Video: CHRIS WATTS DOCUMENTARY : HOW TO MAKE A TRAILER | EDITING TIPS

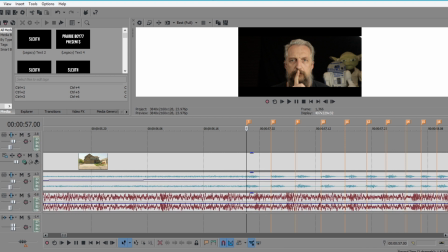so going back to the audio for a second every time there was that whoop whoop whoop
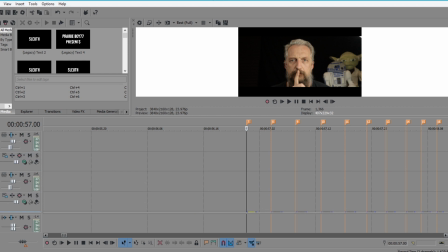whoop whoop whoop that's those whoops that's when chris's picture would appear over my face
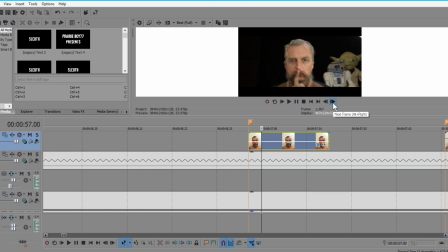so that's the start of the whoop and there comes chris now at the start i have the opacity turned down so it's kind of a blur between his face and mine and but then it the
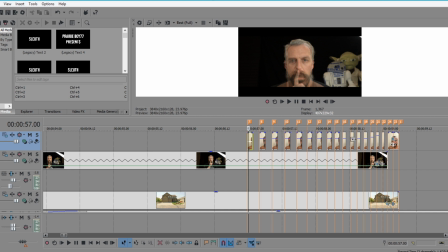opacity is going up you see this little blue line here and by the time we get to the end
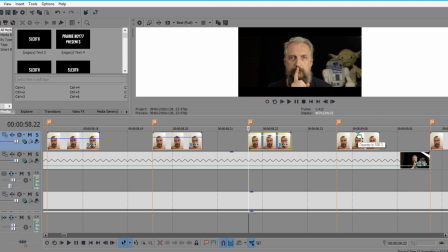the opacity is all the way at the max and then the very last bit
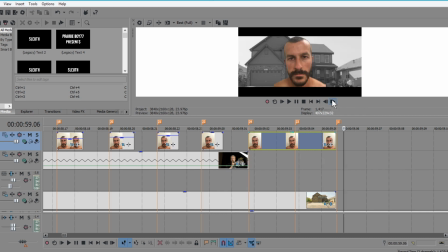it's chris's face and it's there for a little bit longer like this isn't very long this is one, two, three, four,
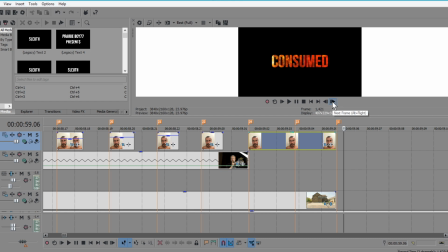about five frames. So that about a fifth of a second, just long enough. So when you're watching it, the last image you see before you see consumed is his face.
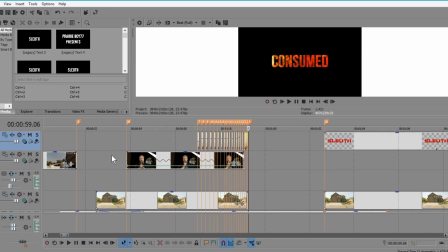So it's basically like the concept of this whole thing is we see evil,
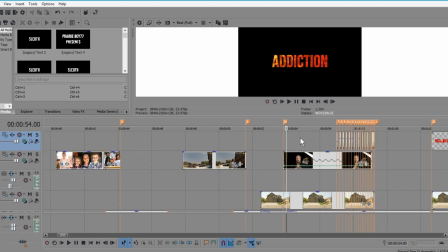we see addiction, we're addicted. and then it's me shushing while basically
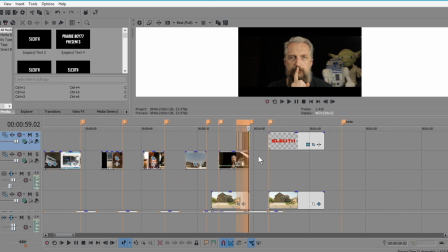I sort of evolve into Chris like Chris becomes a part of me
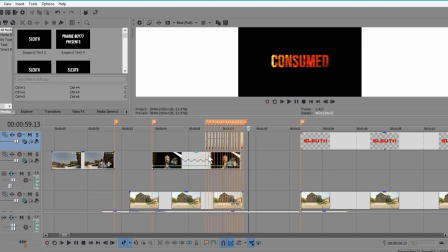and then we are consumed. So that was pretty much the whole concept behind that.
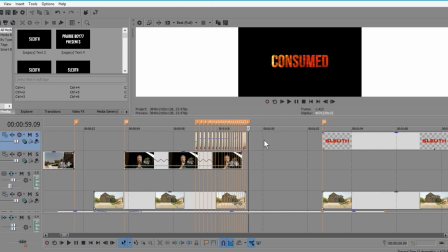So then yeah, we have consumed
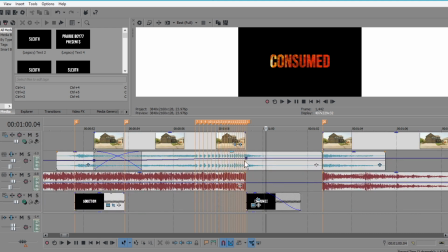and right then I cut the music and I let that riser trail off to nothing
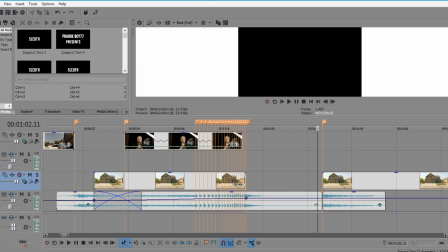and I wait a little bit just just when you're you start to get that thing in your head like is it over
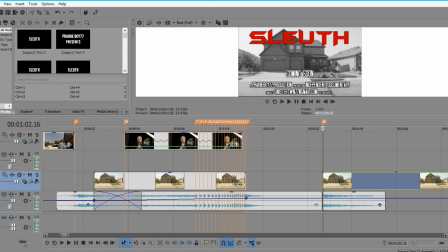then you get this the movie poster now there was
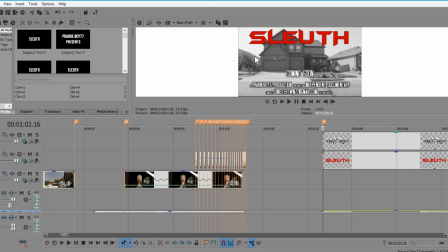nothing really fancy about this uh the only thing was the text I had to search for because you know when you see uh movie posters they always have that like really tall skinny text seems like they almost all have them so I wanted to find something that was close to that.
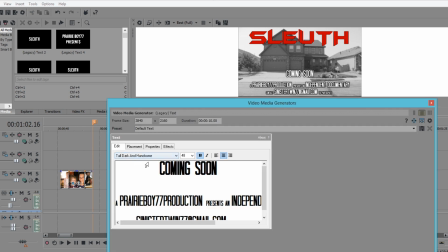And this one is called tall, dark, and handsome. It's a free font.
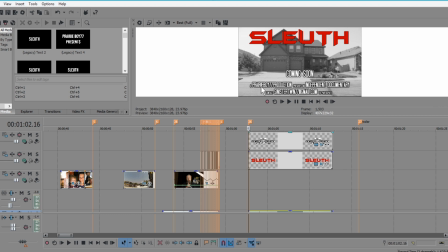There are probably better ones, but again, this was another afterthought that I was just thought, oh, it'd be cool to kind of make it look like a movie poster. So yeah, that was the whole concept with that. Oh, there's one thing I almost forgot to mention.
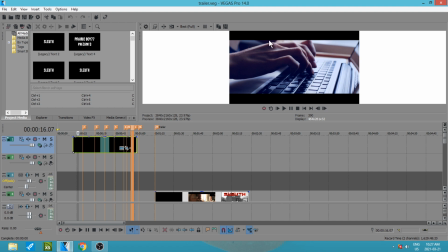You'll see this a lot of times in movies and stuff, you see these black bars on the top and bottom? That's a really common thing to do. I really don't understand why, but it does, I don't know, it makes things more cinematic somehow.
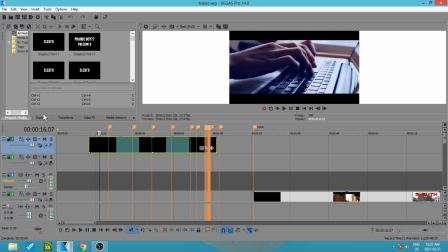But yeah, all I did for this is I inserted a solid color,
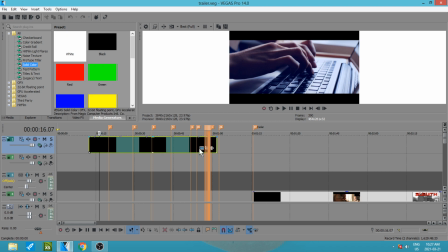just a black solid color, and then I went into my
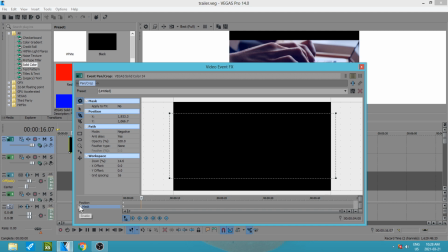editing options and I just did another mask so you can see if I were to actually
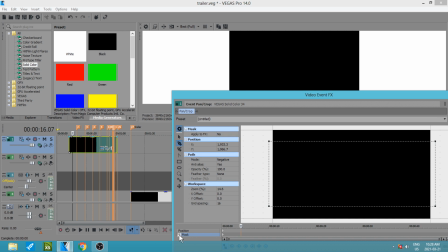remove the mask just the black color so then I masked put a box
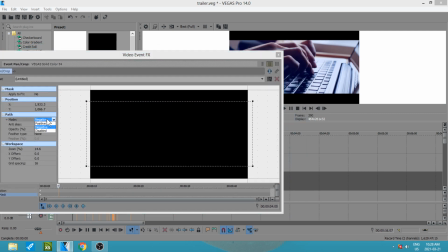in and then change the mask from positive to negative so we wouldn't have it the wrong way
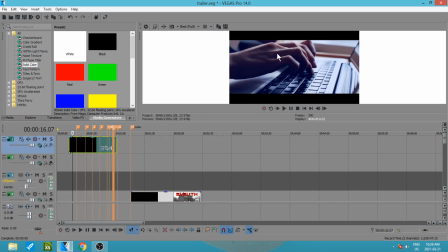and that way you see the bars on the top and the bottom them. See, a handy little trick to make things look more cinematic.
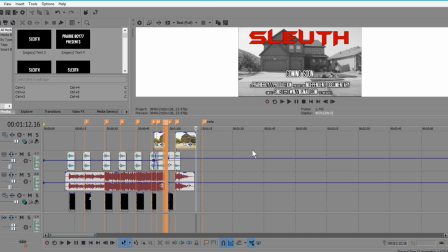And that's it. That is the whole thing.
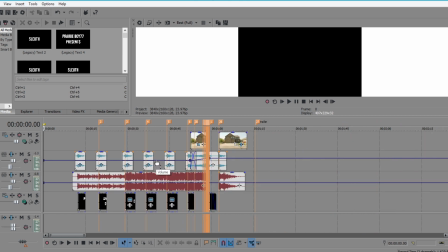Now, I know a lot of this stuff probably went over your guy's head, but the key things to take away is one, don't go crazy with your transitions. You'll see this like some YouTube channels. It seems like it's constant, like glitchy things, stuttering,
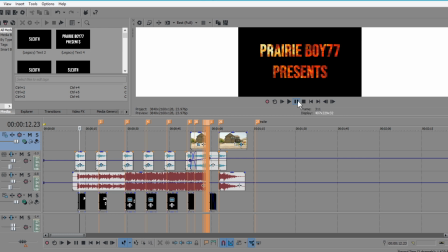and it's like, It's just too much, and it really takes away from what you're trying to watch.
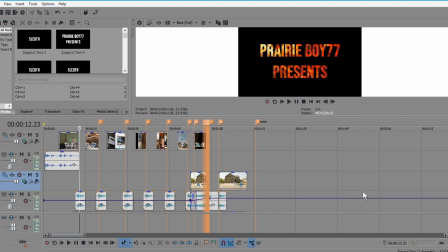If you're doing a tech review or something like that, then you would want more of that stuff, but it should be in keeping with the actual style of your video. That's why my transitions were pretty basic, pretty much just pans and zooms,
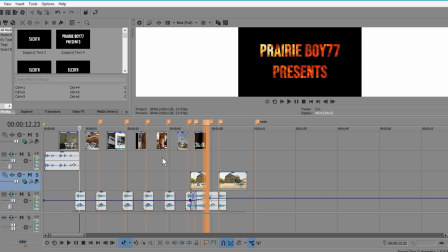and I think those are really the best, the best things you can do. like some of the transitions even on this this program they're pretty funky i mean they're cool looking but i mean do you see those in movies like
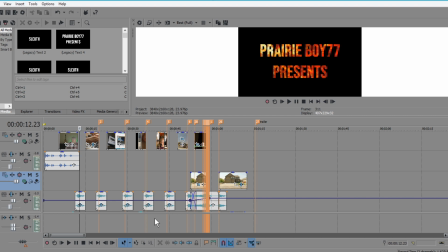what movie have you ever watched where you actually really notice the transition they're supposed to be seamless you're not supposed to think about them they're not supposed you're not supposed to call attention to them right
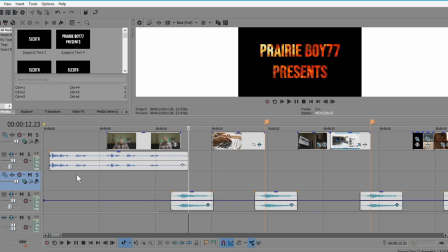so i mean for certain videos and stuff it works but for stuff like this and you don't want to be calling attention to it so the other thing putting at the start putting audio with no picture it's very powerful it really
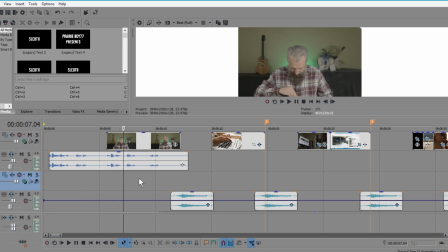grabs people's attention and then having my image of me doing something else not talking it really it really built up some suspense and then we had the hit
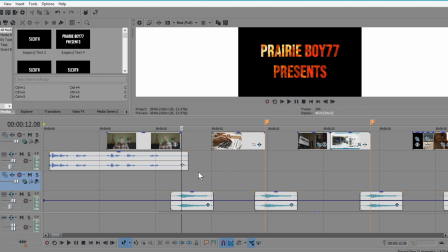of the music and everything and then the fiery text so you want to have all
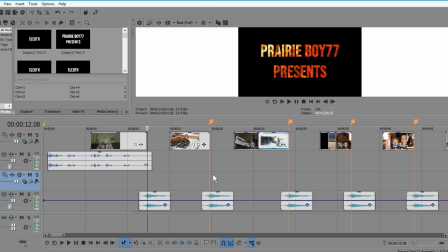your stuff has to line up with the music you don't make your video and then try and find music to match you get the music you get an image of your head of how you want things to go you find the music that works and then you cut your video to match the song
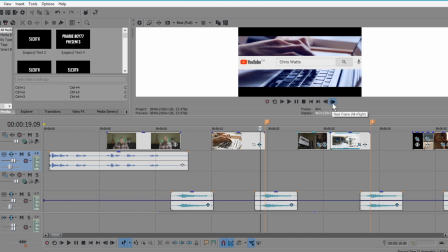so that was it and then yeah just do a panning and zooms so things don't sit still
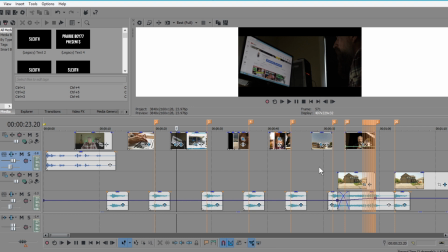while the video plays because that's just a big no-no you
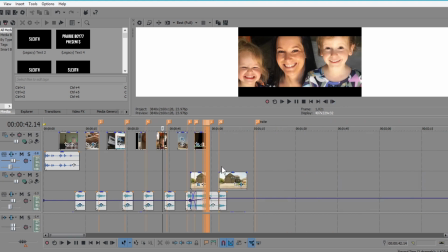want you always want movement always always always the only time i didn't have any movement was at the end because that's a poster
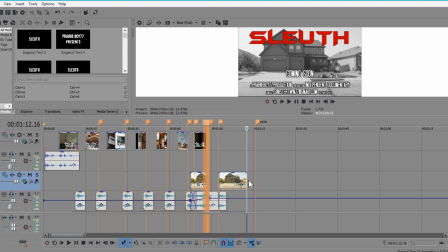but yeah that's it so if you guys have any questions or if you want me to get into anything a little bit deeper like the audio thing uh i'd be happy to do that and i'll answer any questions you guys got but uh yeah this video went on long enough so let's uh let's wrap it up shall we so there you have it guys um it looks complicated but when you break things down in little bits and pieces it's really not and yeah i hope you guys uh learn from this hope you try and do something like this for your channel and again if you uh want my help hit me up an email and if you want any of the bits and pieces that i use like the song or sound effects or or whatever from from that trailer let me know i'll email them to you that's about it so yeah any questions hit me in in the comments below hit the thumbs up share this out subscribe if you haven't join the team if you want buy some merch if you're really feeling frisky get this mug and a coffee mug oh yeah all right thanks for hanging guys uh next video is coming up we're gonna have uh talking about the explosion theory with the watts case uh more about the documentary that's gonna to be kicking off really soon and uh other true crime cases lots of fun stuff coming up so yeah we will catch you on the next one and until then this is prairie boy 77 saying good day good night and godspeed